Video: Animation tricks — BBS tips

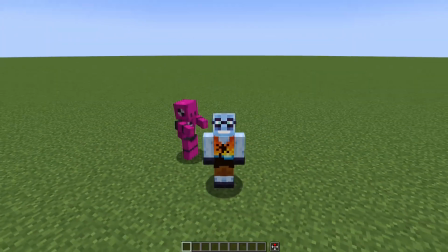Hello there! My name is Makors and welcome to another BBS Tips video.
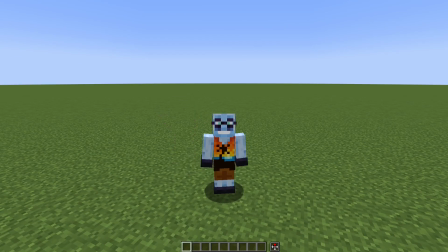In this video I want to show you a couple of neat animation tricks that you can do in BBS mode.
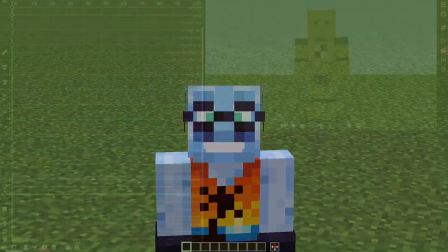So let's get into it. Let's start with an elastic trick.
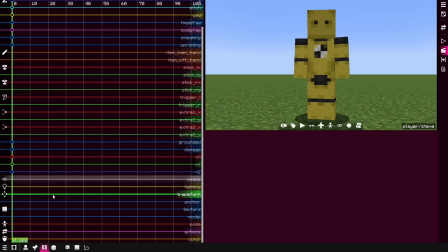Elastic trick is an animation trick you can see in animated YouTube Shorts by Animomaze or other YouTubers that use Blockbuster mode for creating animated content. so the way it works is that you have three keyframes for example like this
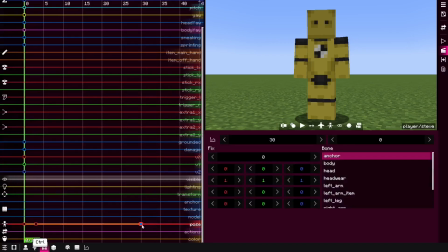bundled together over here and then the last one over here so what you do with the second one is that you bring it down then you
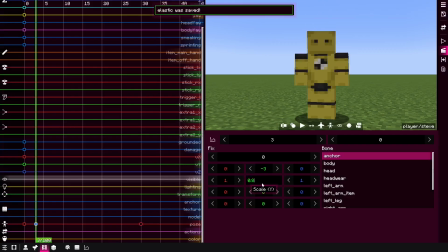squish it on y-axis by 0.8 for example and stretch it on x-axis by 1.2 you can change these values and see how they
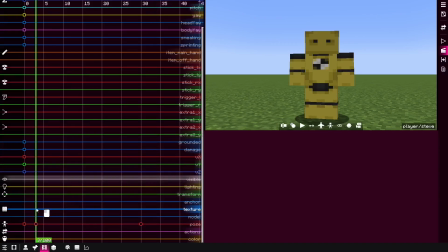affect but at the moment it looks like this.
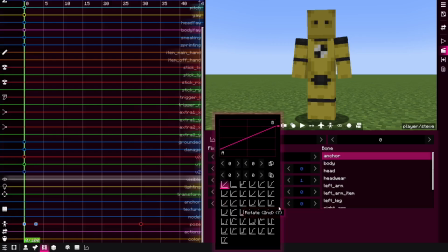As you can see it's linear so next step is to change the interpolation to elastic out and finally is to change the first duration to some big number from 35. Now as you can see the character kind of animates like it's a jello.
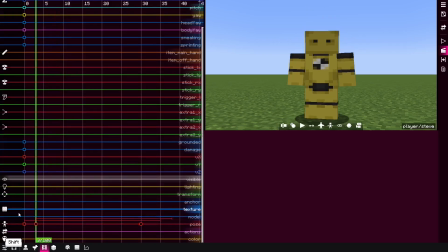You can try different like a scale numbers here or for example you can take and create like a couple of poses to kind of like create different poses so as the character would
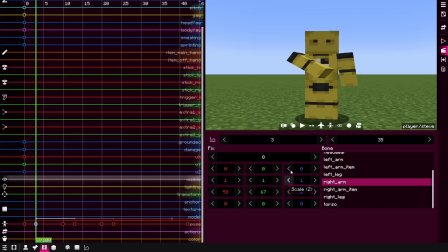be like doing something like for example like me then you copy the pose place it here Clear transformation for anchor, then maybe this one is gonna be something
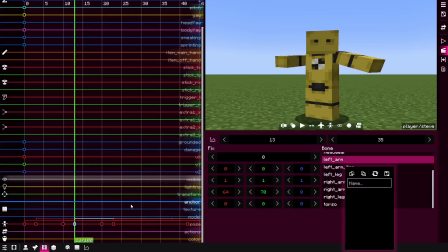like this. Copy pose, paste it,
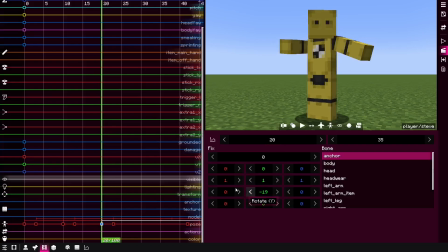clear anchor, and it looks something like this.
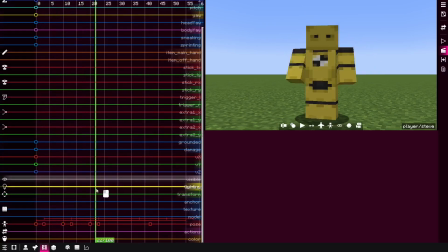It's very nice looking image trick and it looks very cute. So that's how it's done in BBS mode.
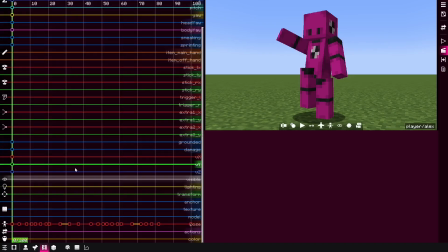Next animation trick I want to show you is Hermite Interpolation. It's not really an animation trick per se, but it's a pretty powerful tool. So here I have an animation from a music video I've done recently. At the moment I have Linear Interpolation here.
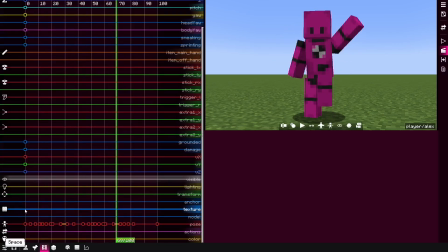So it looks a bit rigid, I would say, like it's boring. but if you want to smooth it out you basically change the interpolation for all these keyframes to Hermite and now it looks more smoother.
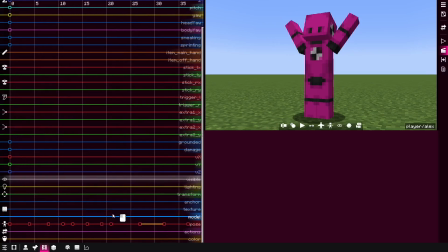Another cool thing you can do with Hermite interpolation which is like actual animation trick is that for example here we have a transition between these two keyframes. What I can do for example I could change the way the easing gonna be done between these keyframes between these two keyframes.
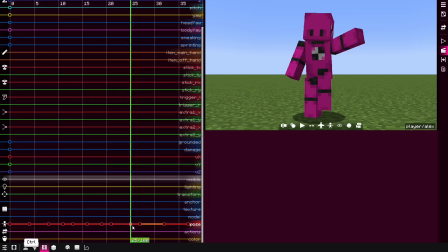What I'm gonna do is I'm going to create a keyframe like somewhere like on the right side then I'm gonna move it to the left and this would basically makes
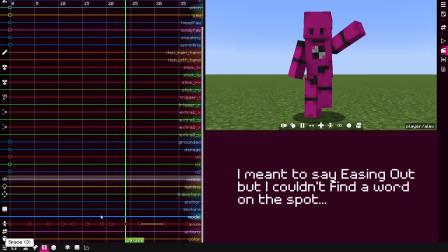it out then I'm quickly change if you like see the
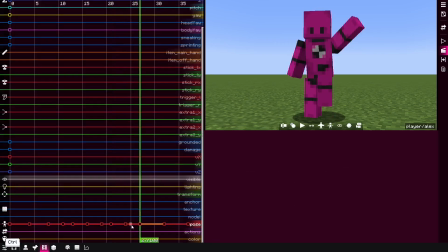difference it quickly went from this to here and here it's more smoother
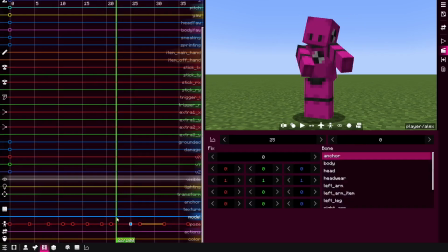and you can do also as the other way around moving the key is created on the left side,
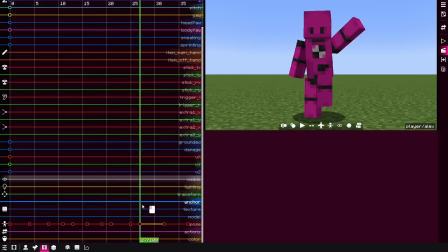kind of like hold to the animation then quickly change here, or immediately change, something like that. So with Hermite Impression it's very visible, and it actually looks smooth.
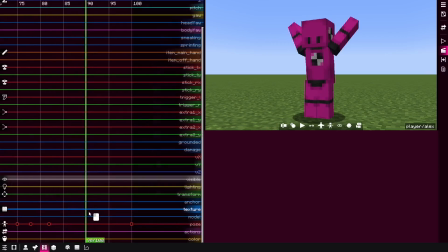Another part I could show this is probably here. I could take the keyframe here, move it to the left, and it's gonna have this slow effect at the end. The only thing you have to be aware with Hermit Interpolation is that it has other chutes.